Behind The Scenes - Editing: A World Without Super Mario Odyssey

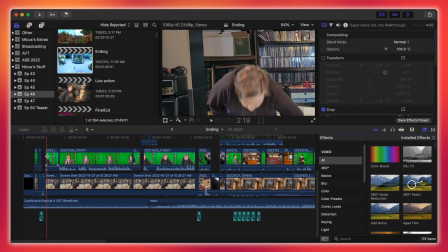2736s
You know, there was, like,
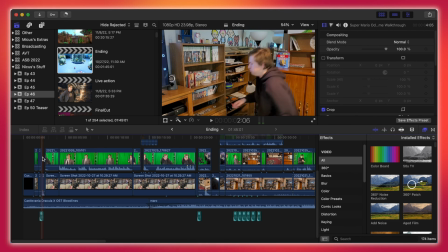2739s
he kind of pops, I don't know, it's just like, some of like the framing stuff like that, some of the cuts are a bit too, like, he has his hands,
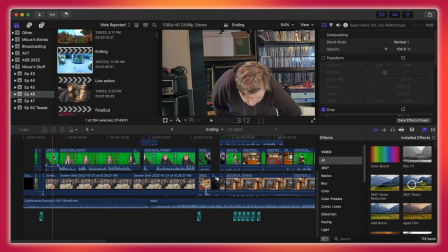2746s
or Nicus has his hands on the shelf, but they're like on his knees here, and it's just like, the positioning of everything is a little weird, but hey, it was done.
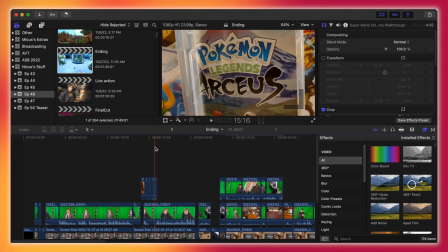2754s
This looks really weird, but it was kind of in the face of just like, I need to finish this, I don't really care that much. Let me get here, this is pretty decent.
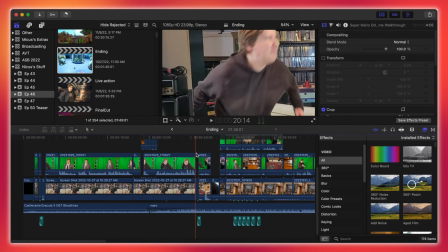2764s
You can see my arm cut off there again, I was kind of in the I don't care face. But I think this looks pretty decent.
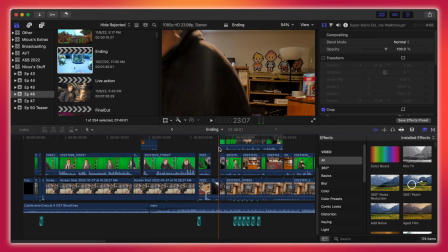2769s
The fall actually looks like he's knocked off the table. To pick up, you know, it doesn't really look that convincing.
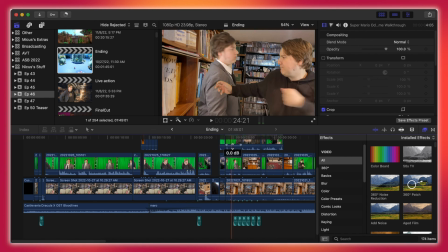2777s
I'm kind of stepping on his nards. This, I could have masked, I just didn't care.
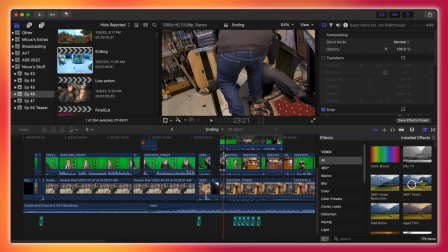2782s
Thinking back to it, I should have just done it with one. Well, I should have just done it with one arm instead of pretending to hold him.
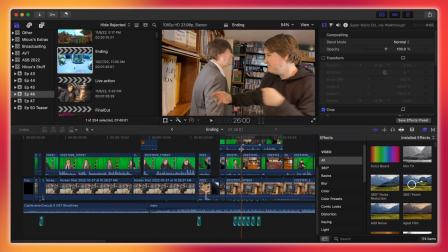2791s
But I think that looks, you know, fine. The thing is, whatever.
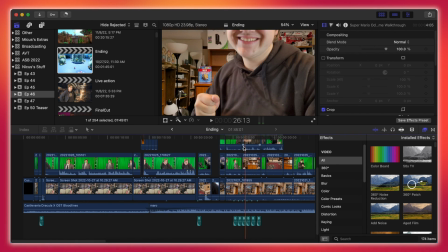2797s
Who really cares? Continuity, by the way, the shelf that I'm hitting him against is on the left side of the room, and then this thing here is also on the left side of the room, just a little farther down. So that isn't, you know, there, right?
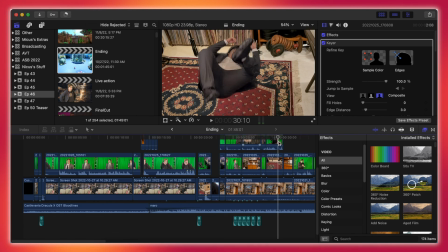2810s
But, you know, it doesn't really matter that much.
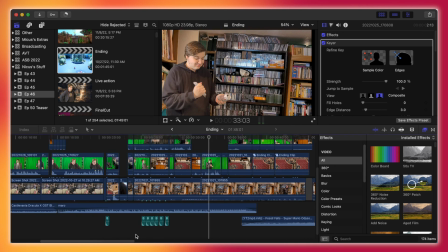2815s
We have the Al Capone's Pepto-Bismol part, and I don't know why I blurred the can.
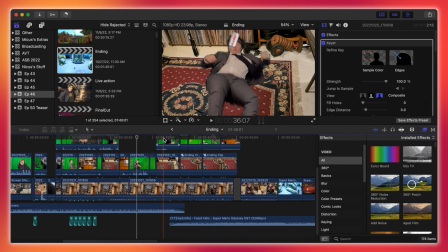2822s
I think I wanted to make it seem like motion blur, and also so you couldn't tell that it wasn't actually Al Capone's Pepto-Bismol.
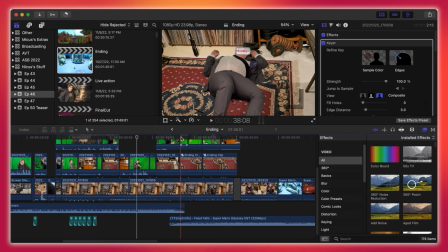2829s
So I blurred it, but I think it lingers on here too long for it to be like, oh, that's really cool, but no, it just kind of grabs the game.
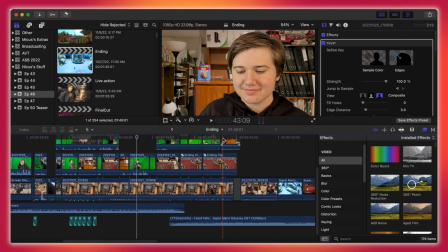2837s
It's like, oh, I got it. You can tell it's green, but again, this is the point where it's just like, I do not care.
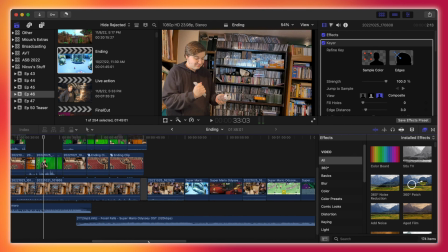2843s
And then we sit down and play the game a bit more, and then
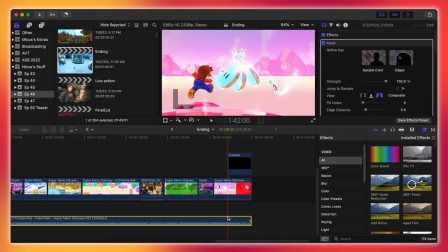2851s
there's a, like, you know, black screen up to signify the ending,
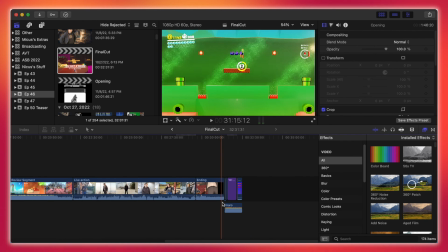2856s
and then I exported that, tossed it into this final part here, added the the logo.
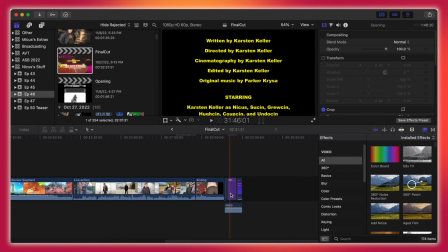2864s
I just copied and pasted. I used Parker's music.
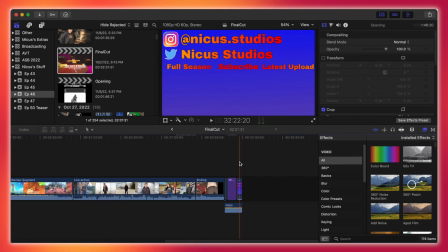2869s
He made the Babam Battlefield remix. I added that over the credits, and that's a done deal.
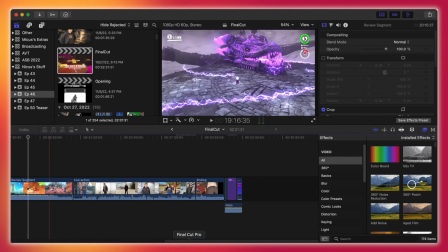2877s
You know, I made this black and white, and I mean, besides that, that's really it.
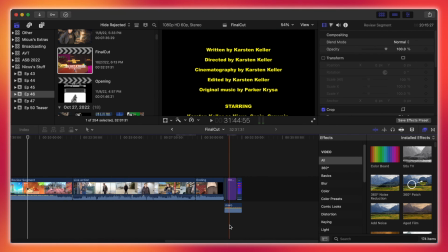2882s
Yeah, that is, you know, the editing for A World Without Super Mario Odyssey. It was quite a lot. This is a pretty lengthy video. If you watched all the way through, that's pretty cool.
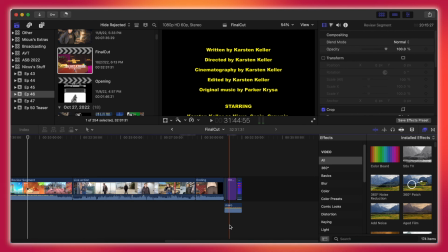2896s
You probably didn't, but hey, if you did, thanks. Hope you enjoyed this. Hopefully episode 50 is better.
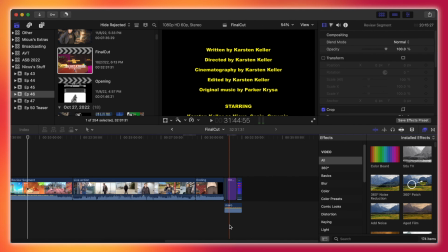2902s
I haven't started work on it. I'm recording this on Tuesday, November 8th. It's election day, so I'm not in school, so I'm just at home recording this. But, you know, yeah, if you watched this, thanks for watching it. And, episode 50 gonna be a banger.